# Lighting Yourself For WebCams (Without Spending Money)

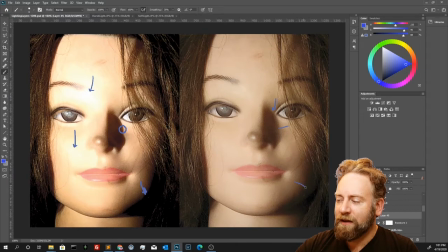[4:07]
So we have some contrast, like here on the cheek, I kind of like the nice smooth transition into shadow, below the jaw. And even in the cheek, right, we can still see some shadow between like a little bit here under the eye, going down to the cheek, which is catching more of the light.
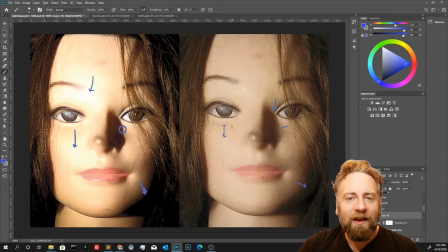[4:22]
To me, it's a more attractive, softer look, and it's much easier for the camera to compensate for.
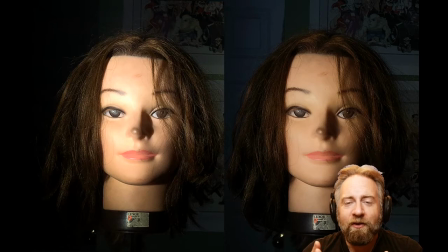[4:29]
I do want to show you some good, inexpensive lighting setups that you can achieve on your own without spending money or breaking quarantine or putting yourself at risk. But before I do it, I also want to make sure you understand why the big light source makes such a difference so that you can go troubleshoot this on your own.
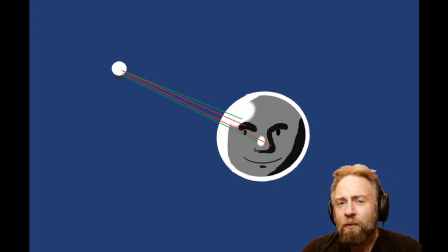[4:44]
The problem with the small light source is this. For any point on my face, it's going to be hit by all the light or none of the light. So above my eyebrow may be hit by all the light, and under my eyebrow is likely hit by none of the light.
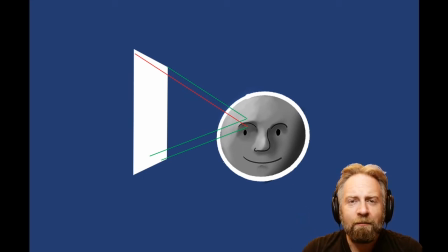[4:56]
With the wax paper, however, The top of my brow may still be hit by all of the light, but perhaps under my eyebrow is not hit by the top, but is hit by the bottom.
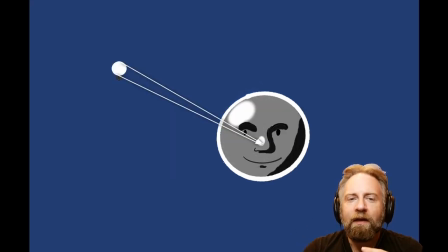[5:04]
I get more of a gradual shaded effect that way. The simplest way I know to look at that, or to think about it when looking at a light source, is to imagine a single point, say, on my nose, and ask, how many different angles can that light hit it from?
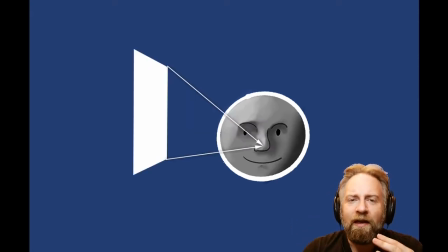[5:16]
With the small light, it's a very narrow range of angles, and with the wax paper, it's a pretty large area of angles.
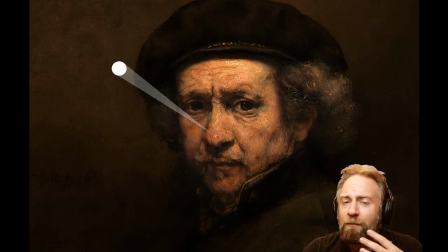[5:22]
So, in this painting of Rembrandt, it's pretty clear to me the light, maybe a candle by the painter,
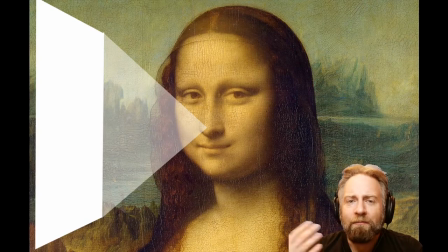[5:28]
is only coming from a very small number of angles, and Mona Lisa is probably being hit by a large angle, source of angles of light, maybe a large window to her front right. All right, so you're in your house.
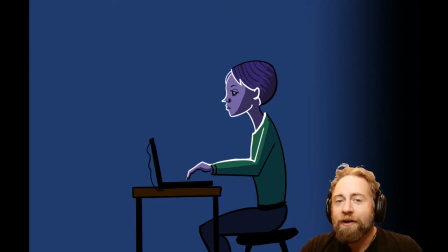[5:41]
You need to create a nicer, softer lighting, and you don't want to go out and violate quarantine or buy a bunch of stuff, and honestly, you shouldn't need to. Humans have solved these problems. We don't just sit around with bare bulbs in our house.
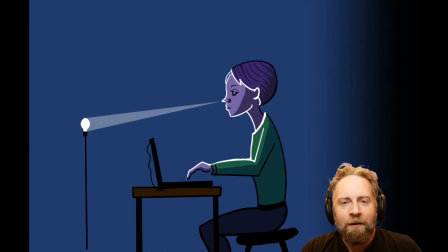[5:54]
If I put that bare bulb out, it's going to, hit that same problem, right? Light's going to be hitting the tip of my nose from a very small number of angles. So we know that's going to give us harsh light. Now, like I said, humans have solved it. We often use, say, lampshades over bare bulbs, and already that lampshade is going to increase the number of angles that light's hitting my face.
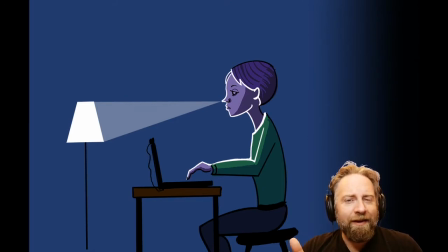[6:14]
Now, if the lamp's on the other side of the room, it's still not going to be a significant difference, right? The number of angles it's hitting me from, it's the same as sort of the amount of field of view that lamp takes up in my field of vision, not that close. But it's not just about the size, it's about how close the lamp is to my face.
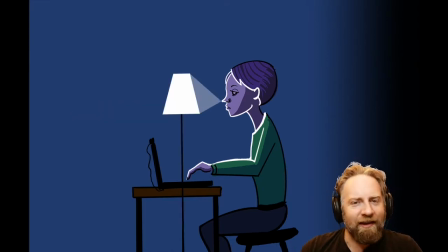[6:31]
So if I have the ability to put a lamp just out of frame, so the camera's not picking it up, near my face, then it's going to create probably a pretty soft look. And for a great many people, that's honestly all you might need to do.
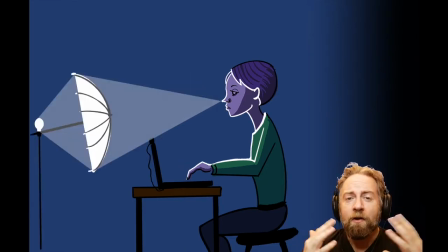[6:45]
So a lamp works, but you might not have a lamp. You might not have room on your desk for a lamp, or maybe when you put the lamp close to your face, it's just too bright relative to the other light in your place. Earlier, I talked about the photographer's umbrella, right?
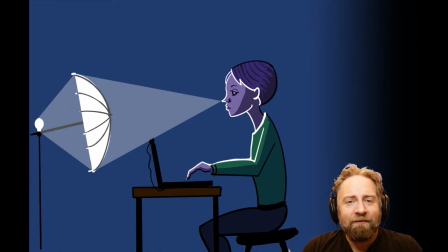[7:01]
Now, an umbrella is not really much different than a light shade or a lamp shade or anything. It's just capturing the light into a larger shape. It's translucent, so it lets light through, and it's functioning in the same way as a lampshade.
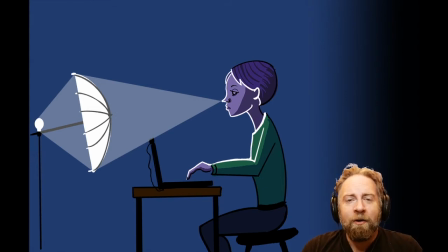[7:16]
Photographers use them just because they're easy to carry around and put away, but we can use almost anything that's large and translucent.
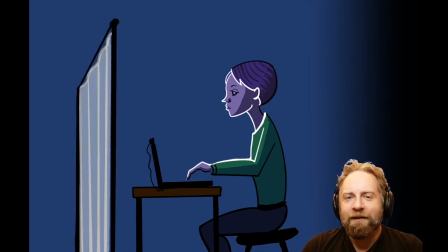[7:23]
When I first started out in photography, I didn't own any lighting modifier, so I did one of my favorite stupid MacGyver tricks. I used a shower curtain. I hung it up on a clothes rack, and that effectively created a large translucent surface.
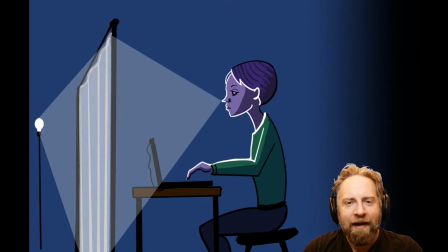[7:36]
So if I were to put that in front of my desk and then put a bulb behind it, it's going to send light at me from this huge surface. It could be one of the nicest looks you can get, using just a simple shower curtain or even the plastic trash bag from earlier. Putting any kind of translucent surface between you and the light is a great way to soften it and get a nice look.
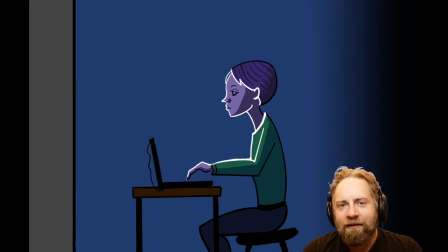[7:55]
I was telling my friend Alex about the shower curtain solution last night, and he asked, well, I have a large wall right in front of my desk. How do I solve that? I mentioned wedding photographers bouncing light off of walls and ceilings earlier as a way to solve problems.
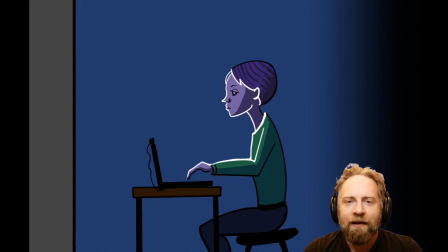[8:10]
We can use walls to our advantage, especially if they're neutral colored or white, because a light is basically going to bounce off of that wall, right? So if I take my bare bulb, right, I'm going to have that same problem before, but it's sending off light in every direction, right, including hitting that wall.
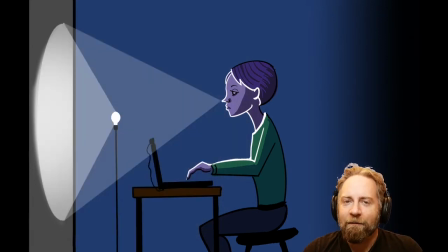[8:26]
So I can bounce the light off the wall and right back into my face. Now, this isn't going to completely solve the problem because the light is still going to be going directly from the bulb to my face. That's still going to create that harsh look, but I can solve that by blocking the light that's coming directly from the bulb while still allowing the light from the wall to hit me directly.
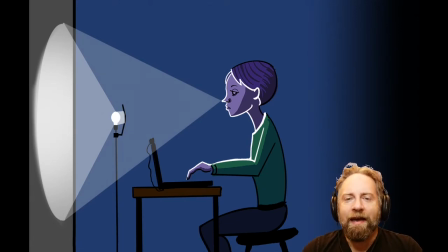[8:44]
And I'm going to demonstrate that real fast because it probably looks more complicated here than it really is.
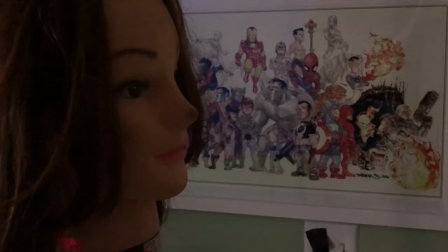[8:49]
Here's a quick demonstration of the wall. We've put my weird head here, and we have a light bulb, and we have a wall.
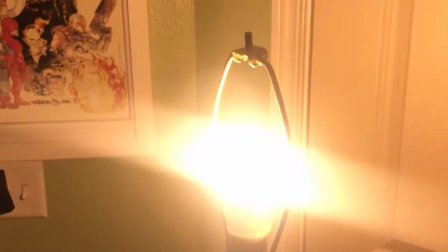[8:57]
Now, if I turn the light on, we're going to see it is pretty harsh.
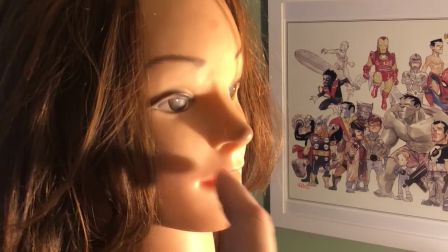[9:02]
Still getting those strong shadow lines right there on the face, and a lot of the light being blown out compared to the shadows.
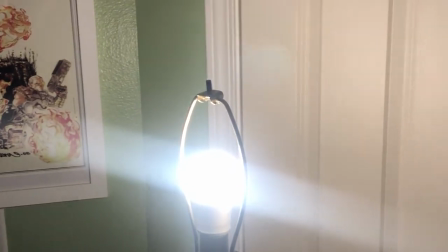[9:11]
So too much. However, we're going to try to block the light so it's bouncing only off the wall with a piece of aluminum foil.
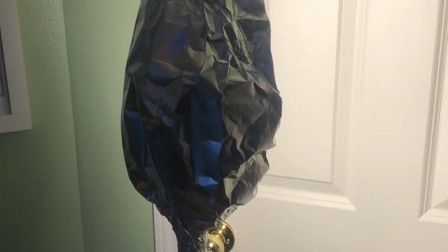[9:18]
All right, I wrapped the aluminum foil around the lampposts. Nothing precise at all.
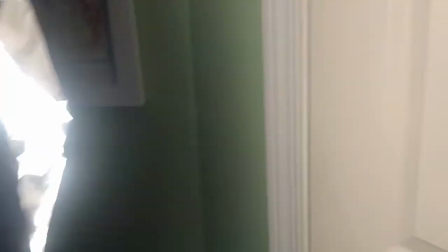[9:23]
As you can see, I've just sort of left it exposed to the door. So it's lighting the whole door up.
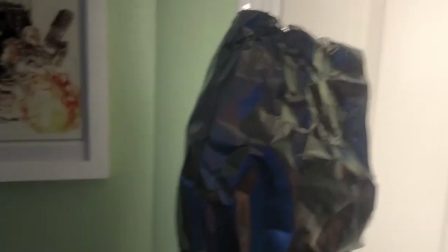[9:28]
It's created a much bigger light source, but there's no direct light coming from the light bulb to the face.
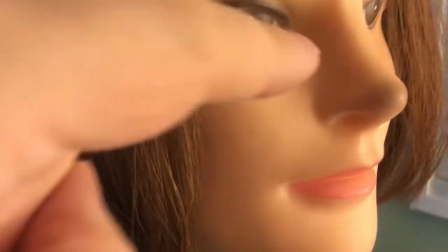[9:32]
And if we look at the weird head's face now, we can see we have these nice soft lines by the nose.
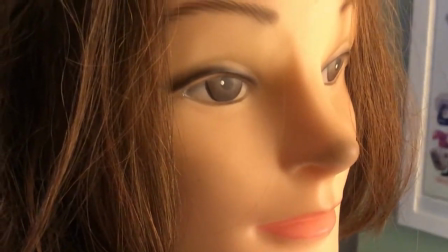[9:38]
We can see that, yeah, there's still highlights and contrast on the face, but it's not being blown out.
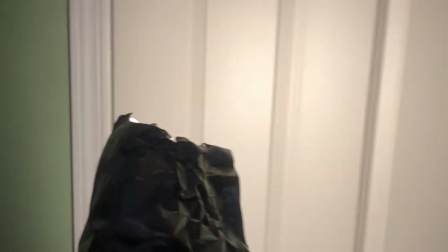[9:42]
It's just a much nicer look, all because this door is bouncing that light off and creating a much bigger light source.
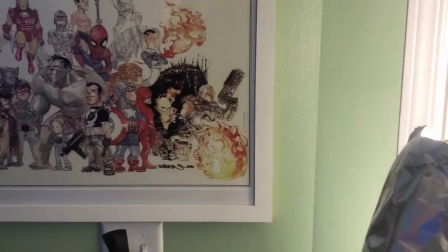[9:48]
If I were bouncing off this green wall, we would get some color casting.
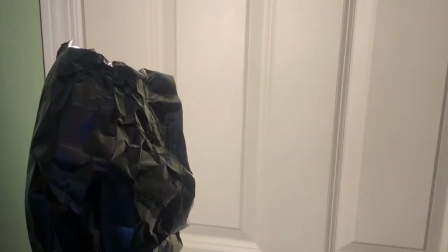[9:52]
It might not be too bad, but you want something white or gray or neutral if you can.
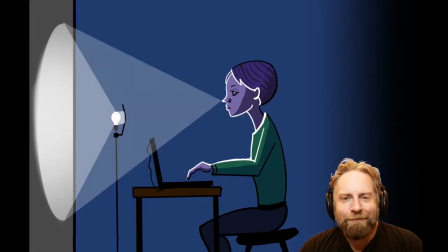[9:58]
So that's the wall solution. I like it because I'm geeky and I like complicated things like bouncing light off of things. But I should point out, if you do have the ability to put a lampshade near your face, the angles may not be all that different, and that might be an easier solution.
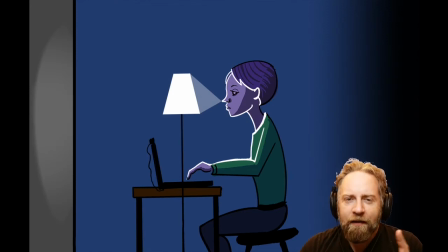[10:12]
So do what works for you. I will say one last thing. Ring lights.
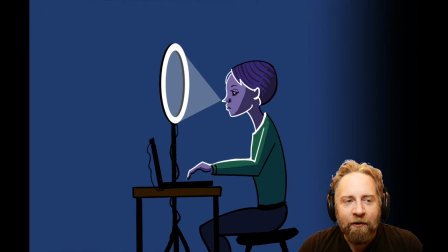[10:16]
I've heard a lot of people talking about them. I happen to have a ring light and I like it. This is a ring light. And the important thing about a ring light is it is big enough that it's sending light from a lot of different angles, right? That's the whole point of a ring light. So this is a ring light I'm showing you. I don't think you need one, as long as you can create a large light source.
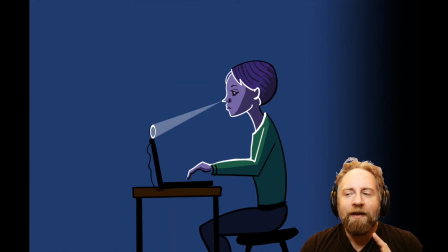[10:33]
If you have one, great. However, this is technically a ring light. It's also a piece of crap. Do not buy one of these unless you're an entomologist who enjoys taking photographs of insects. It's too tiny to make a difference. Going off what we learned before, right, that it's all about the angles the light's hitting your face from,
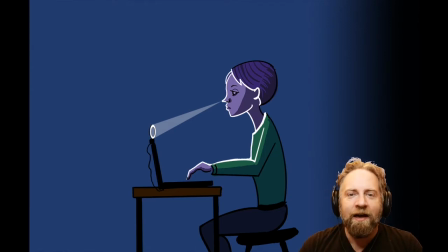[10:49]
this thing is not going to create any kind of wide light dispersion that's going to help you in any way. Before you start playing with your lights, though, please don't put anything flammable or meltable near a heat-producing light bulb. Covering and surrounding yourself with light is great. Covering and surrounding yourself with flames is a terrible idea. It's actually great for creating an even light source, but it's really awful for your skin quality. I do want to hit on one last problem you're going to have to solve, which is this.
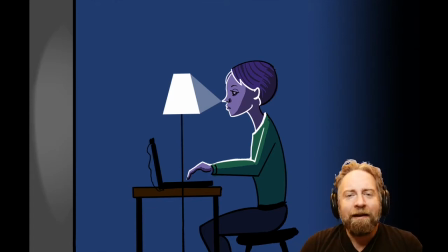[11:17]
I've kind of implied in the demonstration so far that the lighting in the background is shadowy or darker or is just sort of taking care of itself. It's actually okay if you want to have a bit of a lighter background.
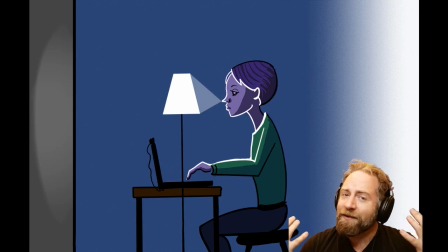[11:29]
You're probably going to have to avoid any direct windows or any chance of direct sunlight coming in and hitting the background because you're going to have a hard time competing with the sun. But as long as the light hitting your face is brighter, even just a little bit brighter than the light in the background, you can get away with a pretty bright background.
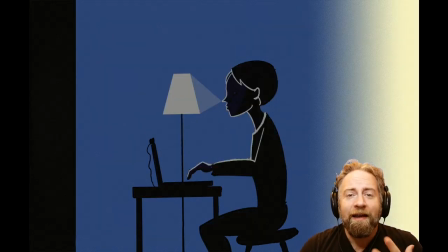[11:46]
Where you run into trouble is if that lighting in the background overpowers the lighting in the foreground, then you're going to start seeing either a completely blown out background or you are going to look like you're sitting in a shadow. So you'll have to kind of solve that along with solving your lighting problem. But, worst case, just try to darken things down in the background. All right, that's the basics of everything I think you need to know to get started. You don't need to throw money at lighting problems.